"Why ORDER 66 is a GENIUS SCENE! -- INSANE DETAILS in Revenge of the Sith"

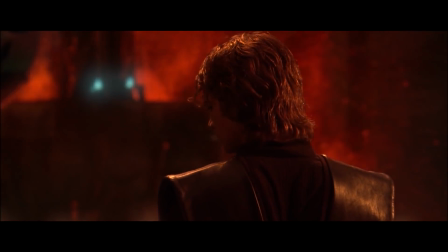Hey guys, this is EckhartsLadder. Hello and welcome to another video. And Revenge of the Sith is just such a good movie. There are so many little details.
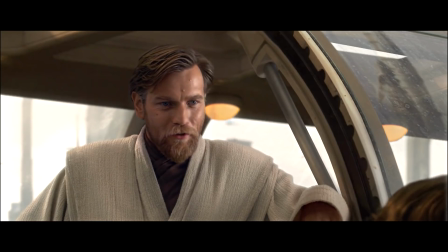Like yesterday I was watching a scene for something and I noticed this cute little droid.
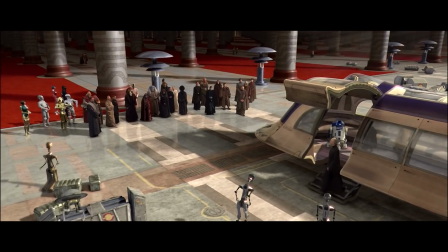He's just sort of moving luggage, and there are at least 3 different luggage droids in this scene.
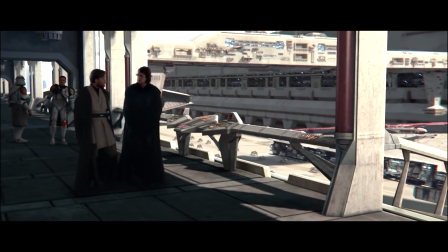The entire movie is just visually packed in a way that I think no other Star Wars film is, and that's awesome.
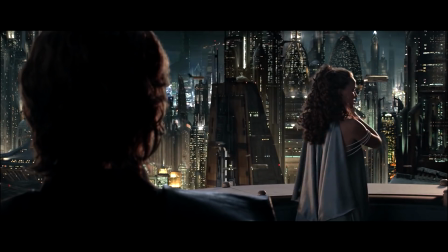Literally every time I watch Revenge of the Sith, I notice at least one new small detail.
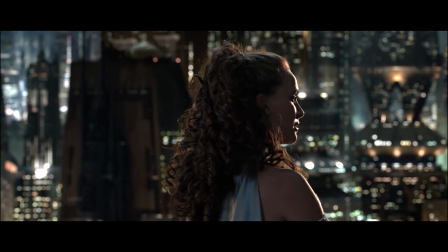It's the movie that keeps on giving. Another way to put it is that Revenge of the Sith is an extremely high effort movie.
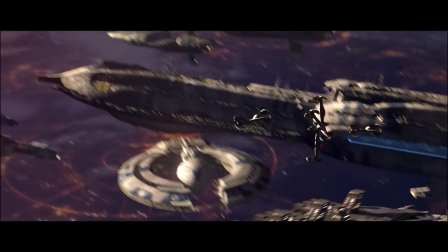New models and digital assets are created when existing ones would have worked fine,
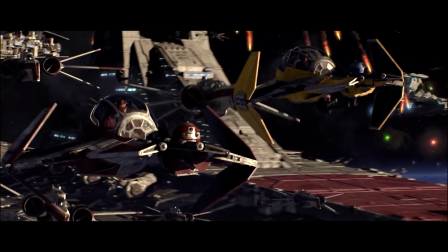and nothing exemplifies this better than the Order 66 scene.
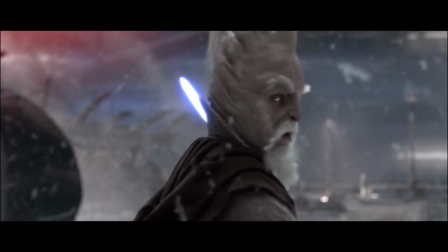In my opinion, that single sequence in the movie is the best representation of the Clone Wars that we ever get, and that's not an exaggeration.
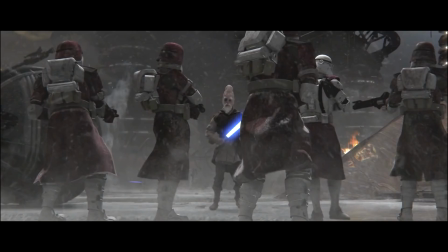I don't think that the Clone Wars TV show, for example, lives up to what we get in Revenge of the Sith.
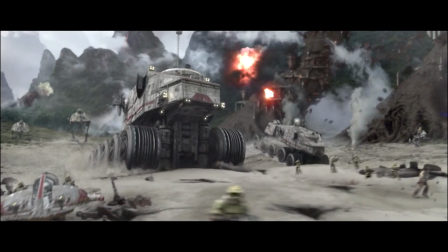Why is that? Well, we'll look at this in depth throughout this video, but the main thing is just the diversity. When we watch the Clone Wars TV show, as much as I really do love it,
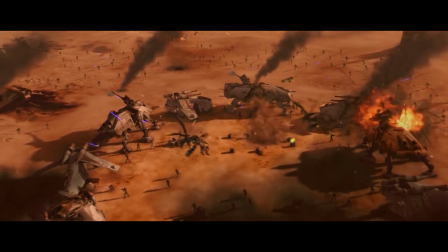it's the same spaceships and the same vehicles and the same dropships and generally the same troopers.
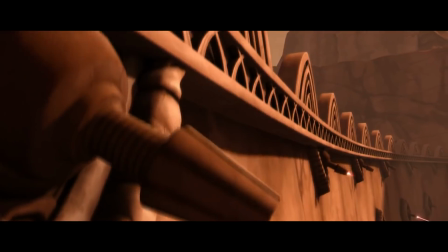However, as we'll explore, the Order 66 scene in the movie gives us a variety of exotic locations,
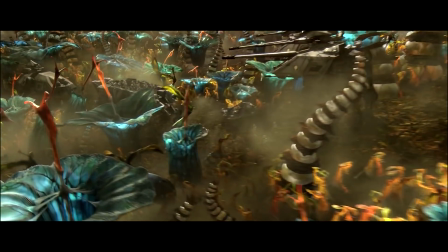vehicles that had never been seen before and that would never be seen again.
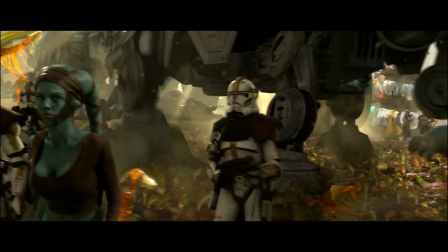It gives us this idea that the Clone Wars is this huge event and that we've only seen a very small slice of it,
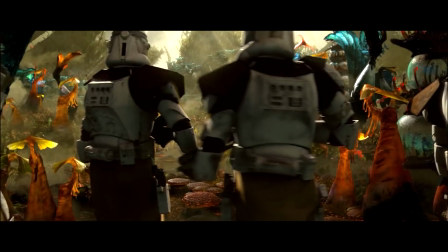with Order 66 being another slice.
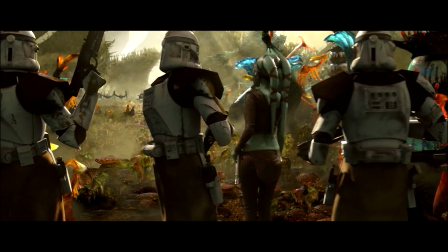It hints at a larger war, with the Republic military having far more and more varied equipment, much like a real-world military would.
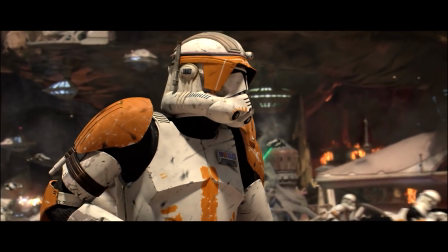With that being said, let's start at Utapau, the very beginning of Order 66. Now, although we don't see any new vehicles or anything in this scene,
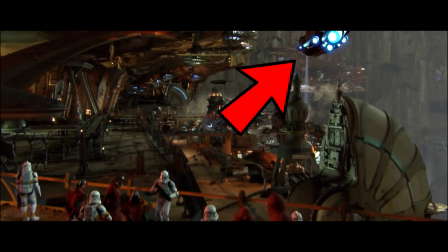we do get a Republic vehicle in the aftermath that we never see again, a sort of flyer or speeder.
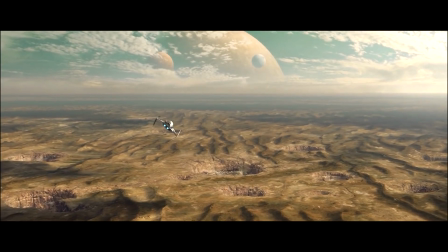And as I've covered in a prior video, there are lots of new
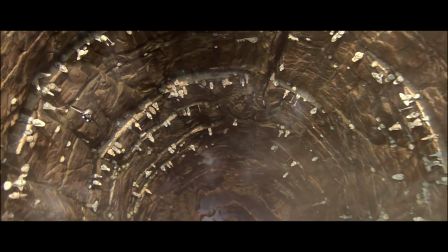spacecraft and really incredible 3D assets hidden throughout Utapau, so I'll link to that video in the upper right hand corner.
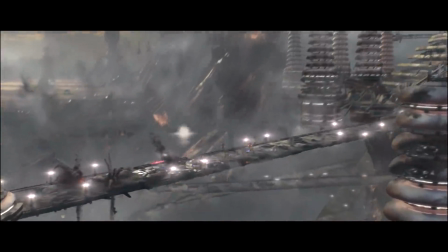The second planet we see in Order 66 is Mygeeto, with clone forces being led by Mundi facing off against the Separatists.
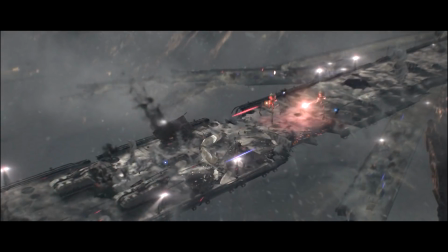And right here we have several new vehicles already. I'll just pause on this scene. We can see several large Octoptara tri-droids.
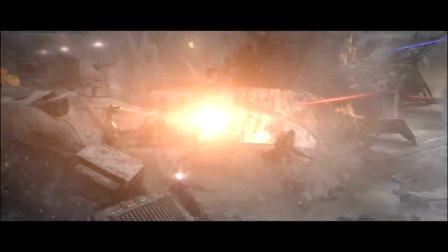Now, this isn't a new model per se, but the Octoptara here is scaled up to be a distinct droid type, which I think is really cool and which makes a lot of sense.
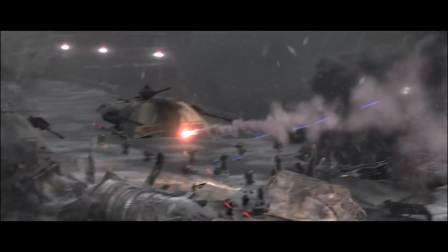Then of course we have a very strange Republic vehicle in the back here, which is known as the Trident, or the Unstable Terrain Artillery Transport, the UT-AT. The Trident is really only seen in this movie during this scene.
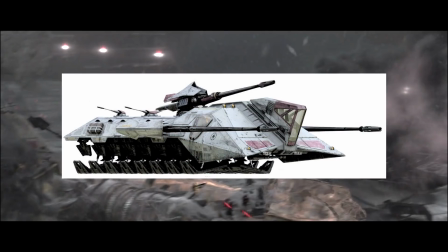It's clearly a form of somewhat mobile, low-to-the-ground artillery piece.
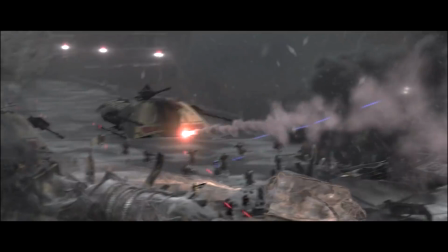It's a really cool and interesting design, but we just get a snapshot of it here. Maybe it works really well for Mygeeto on the bridges. Maybe that's why it was involved in this conflict. We don't really know. Either way, there are several of them in this scene, along with the really cool customized clone trooper armor.
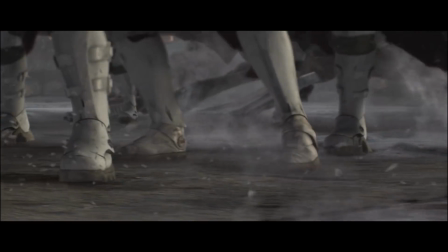I'm not going to take a look at each armor specifically for this section,
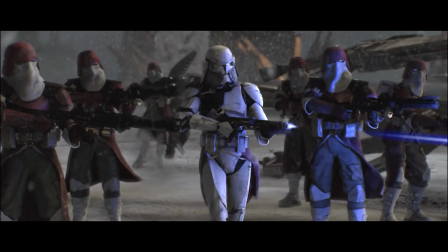but of course, just note the extreme variation between the different scenes. The clones really look like they're outfitted for a specific battle, more than just having some slightly different covers on their armor or different paint to reflect the environment. This is a lot of customization. I think it's really cool. Next up is Felucia.
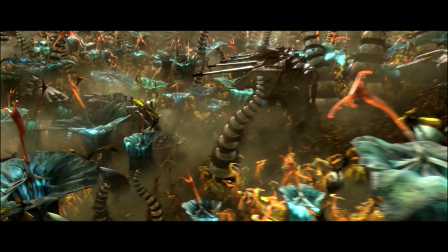Of course, we get some really cool vehicles in this scene. The one that most people spot immediately is the all-terrain open transport. This is a vehicle that appeared first in Revenge of the Sith, and to my knowledge at least, has never appeared outside of this one scene, which is just insane.
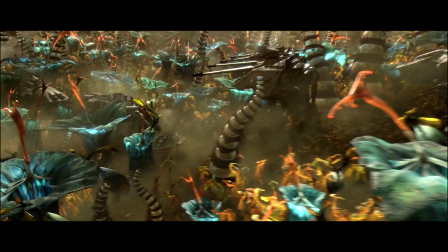Now, I think the all-terrain open transport is a kind of dumb idea for a vehicle. I mean, I don't think there's any reason why you wouldn't put at least a cover over the top to help protect troops from fire, but it's still a really cool design. I mean, it fits the aesthetic of the Republic military very well.